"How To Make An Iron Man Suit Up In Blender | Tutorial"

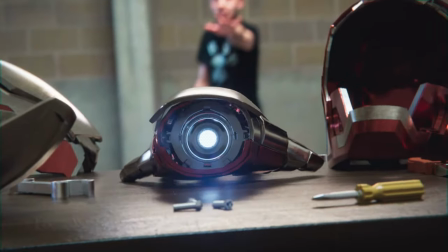0:00 In today's video I'm going to be going over the process of how I made my recent Iron Man 3 suit up video in Blender and hopefully by the end of the video you'll know how to do it as well.
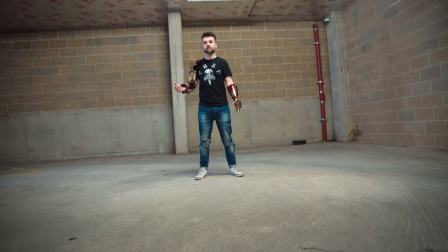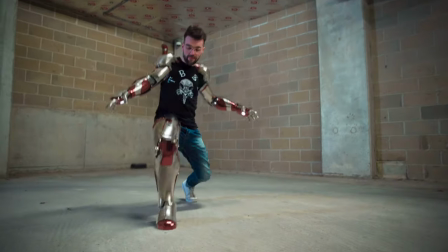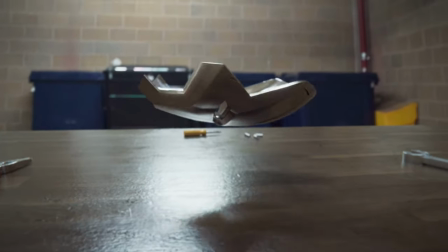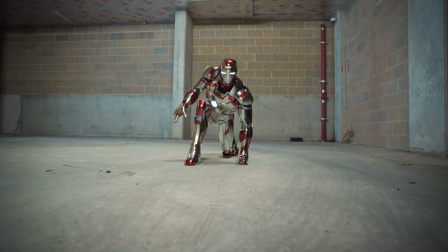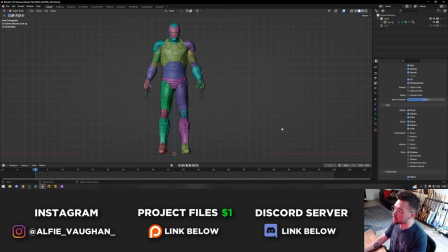0:34 For me really there's three main things that I had to really get right in this video to make it stand out from the previous Iron Man videos that I'd done.
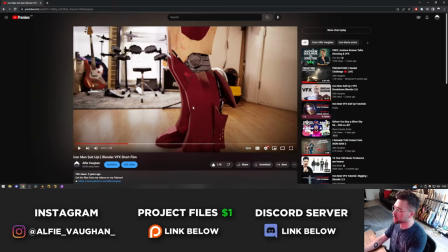0:41 If I look at the previous one which was done just over two years ago I think the animation and everything was pretty good in this one like
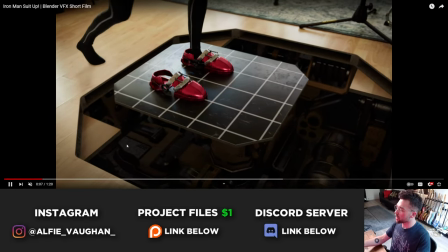0:47 all of this stuff was pretty cool but for me the model was pretty low poly so it looked a bit gamey and secondly the materials aren't
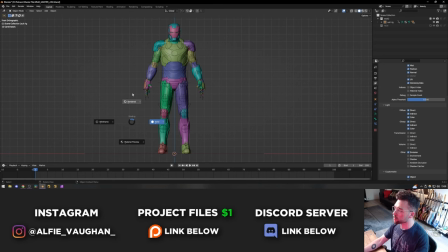0:52 quite right. So really what I strive to do for this video was make the suit as photorealistic as possible and I hope that you would agree that it got pretty close this time.
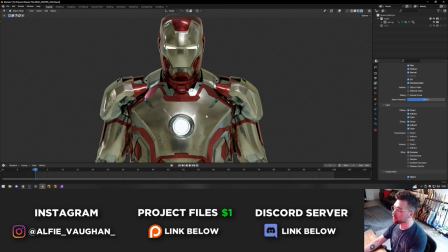1:00 I still wouldn't go as far as to say it's exactly photorealistic but I think based on the fact that it was made by just one
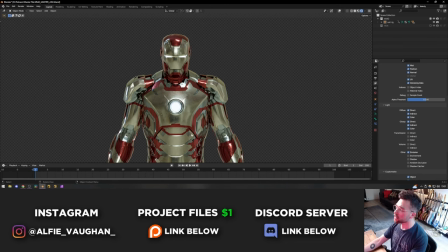1:05 person over the course of a few weeks it really stands out among all the other homemade Iron Man videos on the internet.
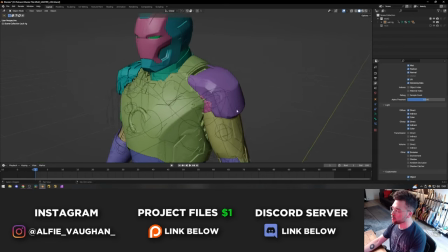1:10 The first part of that is like I said the model. This model is much much more detailed,
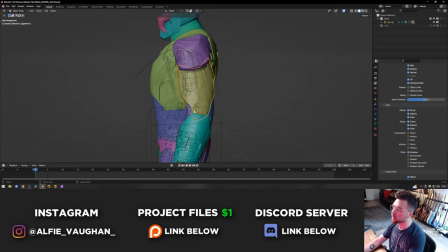1:14 it's got loads more intricate parts and it's also much more high poly so none of the pieces even when you get close-ups of them near the camera feel like they're from a game or something and it's just been ripped.
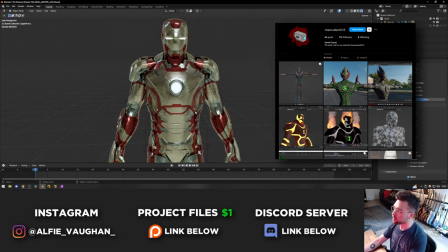1:23 This model was made by Chavez David. I hope I'm saying that correctly. He might be Chavez.
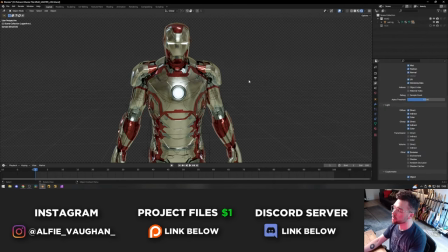1:27 Like I said at the end of the actual video, this model along with all the materials and everything and the rig are available in the $1 tier on my Patreon as well as all the files from all of my previous videos.
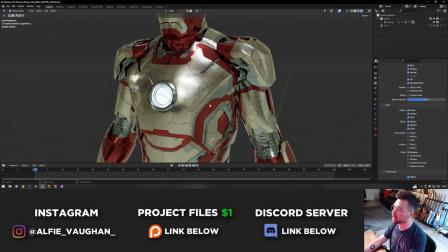1:36 So anyway, back on track. The model is the first thing that makes a massive difference. The second thing is the actual materials and this time I tried to go a little bit more subtle with all of the damage and the wear.
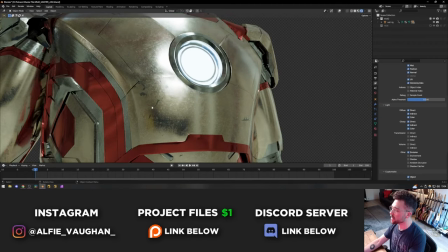1:44 You can see if I get in close, it's not perfectly clean. There are some scratches and some dents and stuff where the paints come off and there's some chips but generally I didn't want it to be too crazy.
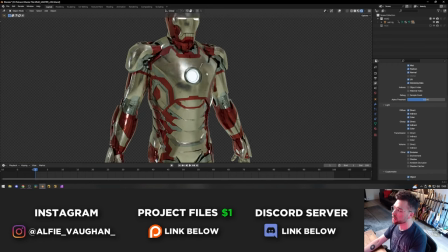1:52 There's only really three main materials on the suit. There's the gold colour, there's the chrome and then there's the red.
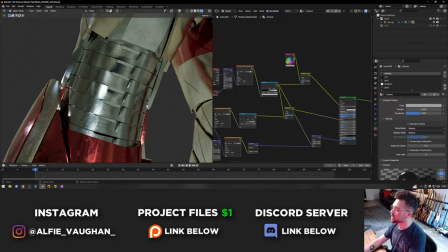1:58 So this is the chrome. This is probably one of the least complicated ones. This is for areas like the elbows here. It's basically just a combination of a few different image textures.
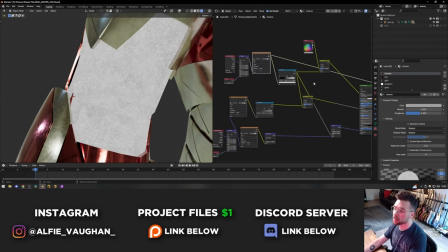2:05 So we've got some surface imperfections and stuff here which I'm using for the albedo and the roughness.
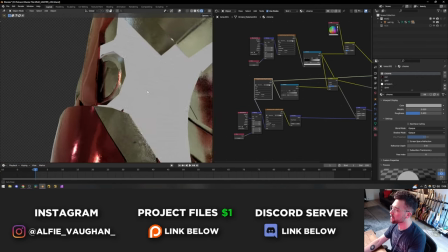2:10 I'm also using this brushed metal texture. It's actually really fine and the UVs are a bit mad for these parts but it works quite well when it's combined with everything else and then there's a normal
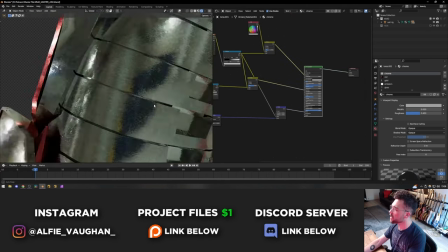2:18 map as well which again is for the brushed metal and all of those things combined make this look the gold is pretty much the
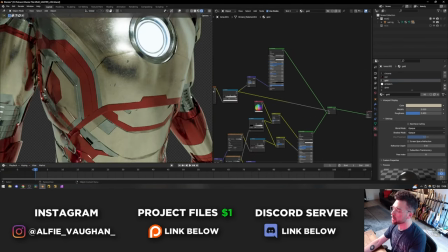2:25 same thing but it uses some more image textures and as well as that I've got the scratches on this a lot of these materials the secret
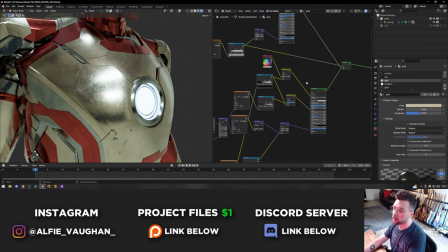2:31 is really just layering stuff on top of it there's no real like one image texture or node that's really doing all the heavy lifting it's lots of
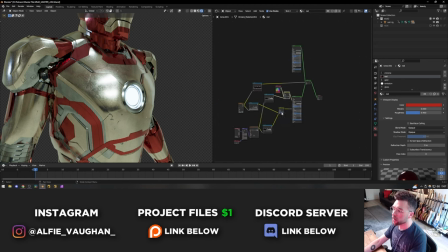2:36 small things combining and then the red is kind of like a car paint shader that I made so the basis of it is like a
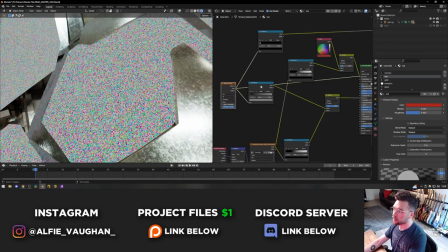2:43 veronoi texture and I'm using that to kind of recreate the metal flex and stuff you get in car paint so it goes through a color ramp and then
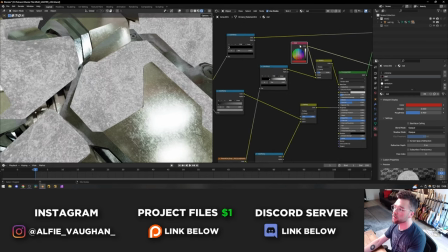2:50 I'm using that on the roughness and also using it going into the albedo over a red RGB node so you can see this
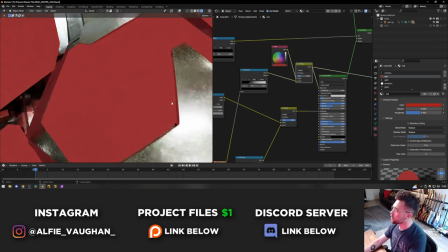2:56 is like the flat red and then this is combining it with the Voronoi which just adds a little bit of detail into the albedo and I'm not using any bump
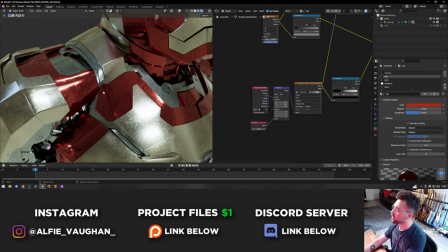3:02 maps or anything on this so I want it to be fairly smooth like a sports car and that's all the textures for the suit and the final thing
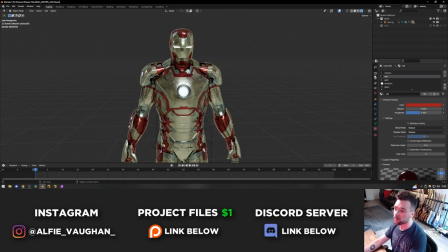3:08 that makes a really big difference is I actually took a custom HDRI while I was on set filming this with Cameron so if I turn
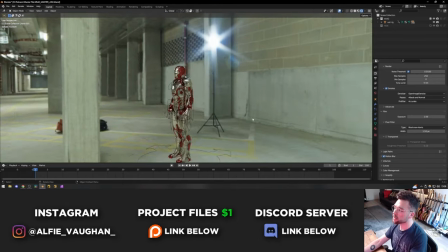3:13 off the transparent background you can see that this HDRI is actually in the car park where we filmed it.
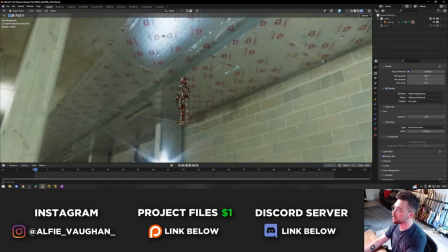3:18 So I've got absolutely perfect reference for the intensity of the lights and the ones that are above so there's these like tube lights
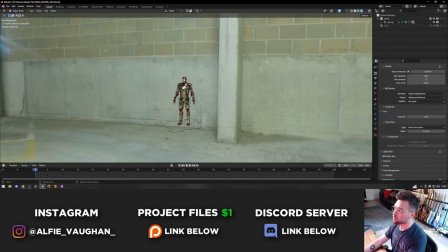3:24 in the ceiling and as well as where the lights are it's also reflecting all of the details of the brickwork and everything around it.
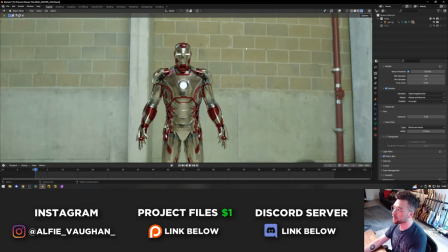3:30 So when you look at the suit in that environment it's reflecting all of the stuff around it and really helps to bed it in.
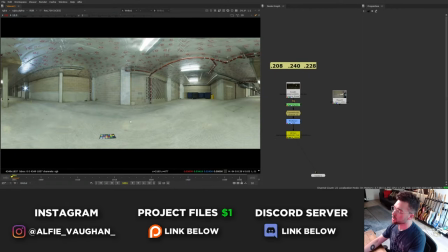3:35 I also did a much more professional workflow on this shoot which I've never bothered doing before for any of my YouTube videos and that involves using a colour chart and then colour matching the HGRI in terms of intensity and color values to the actual plate.
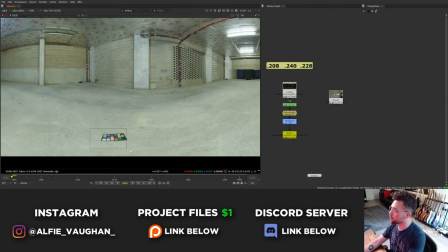3:46 The way this works is you have the color chart in the frame for the HGRI and you can see it on the floor down here
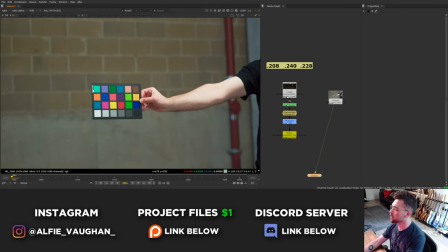3:51 and then we also got a plate of me holding it out in front of the camera where the suit is going to be in the shot.
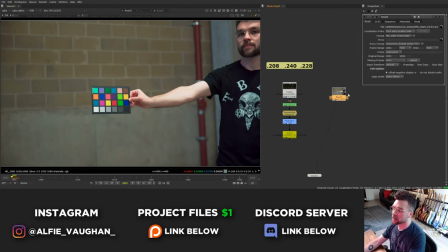3:56 The reason for doing this is that the footage was filmed in log. It's not currently in log because I converted it in DaVinci Resolve but the original source files are actually much
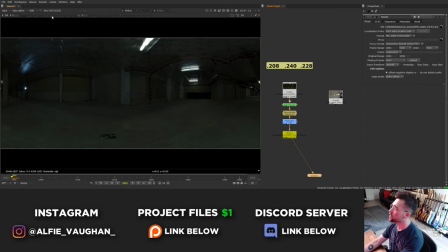4:03 flatter than this but the HGRI was shot with no color profiles so it's much more contrasty.